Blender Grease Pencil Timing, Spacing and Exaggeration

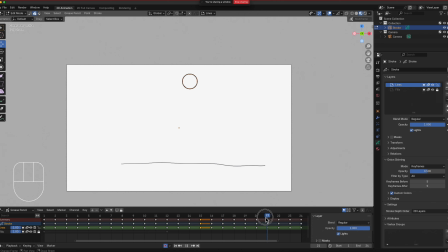(37:22)
4, 5, 6. So it starts right here, where we can start changing this one. Okay, we would exaggerate that a little bit more.
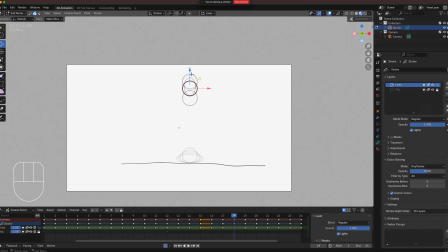(37:40)
Then 18, drop that in here. And that doesn't have to be equal. As you can see here, I did not, well, 19, sorry, needs to be wider.
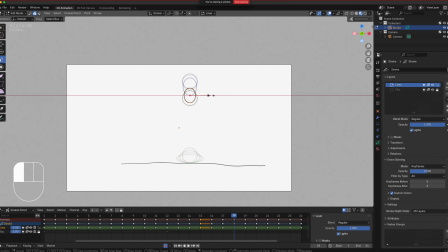(38:00)
18, not as wide, but longer. Okay, we'll drop that a little bit right here. Then 17, this is the really exaggerated one. And go a little too crazy with this. Oops.
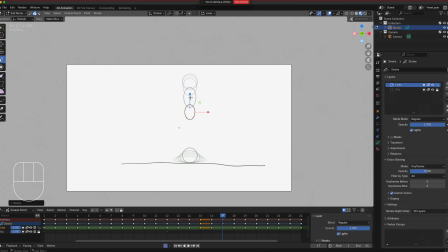Okay, and then on 16 right here, let's say we go really stretch on this one, really thin, and land it. Let's see.
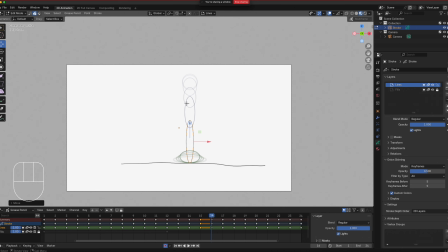(38:40)
So it squashes. So let's say the bounce was too much and it's accelerating going up. All right, so there's that very cartoony look now, and that's just adding the principles of animation, exaggeration. So it gave it a little bit more personality, a little bit more energy going up.
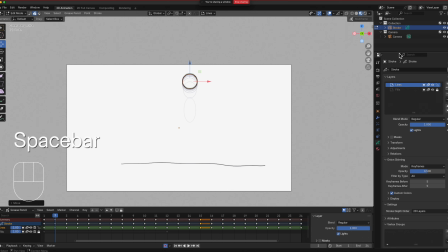(39:00)
Okay, and if I go multi-frame here, just to show you all the frames. Okay, so there it is. Okay, so the on its way up is more exaggerated.
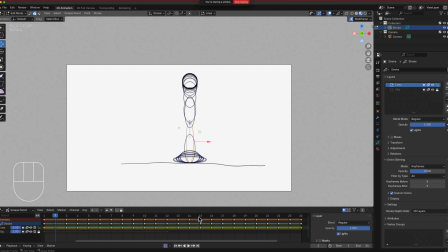(39:15)
So that's the frame right there. That's on 17. Okay, so it's not as elongated on the way down, but it's much stretched on the way up.
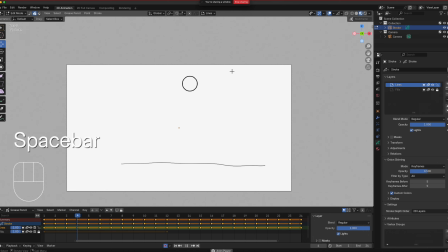(39:29)
Okay, and this is the look that you get by simply varying the timing and spacing, slow it down at the top, but the exaggeration principle gives the ball a little bit more personality. Okay, the ball looks thicker right here because when I scaled it,
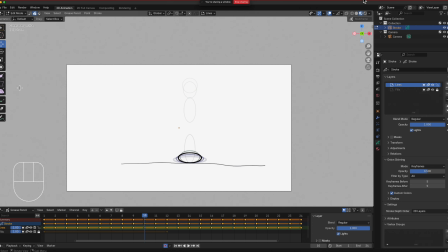(39:48)
that's just the nature of the stroke, because it's coming from the available shape. So if you want this to be the same thickness as the other one, you're going to have to sculpt this and then
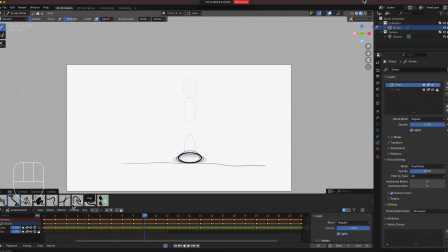(40:05)
make it thinner. Okay, we can go to the thinner thickness by holding down control. It does the reverse. Okay, but you don't have to do any of that. We're just kind of practicing the motion. Okay.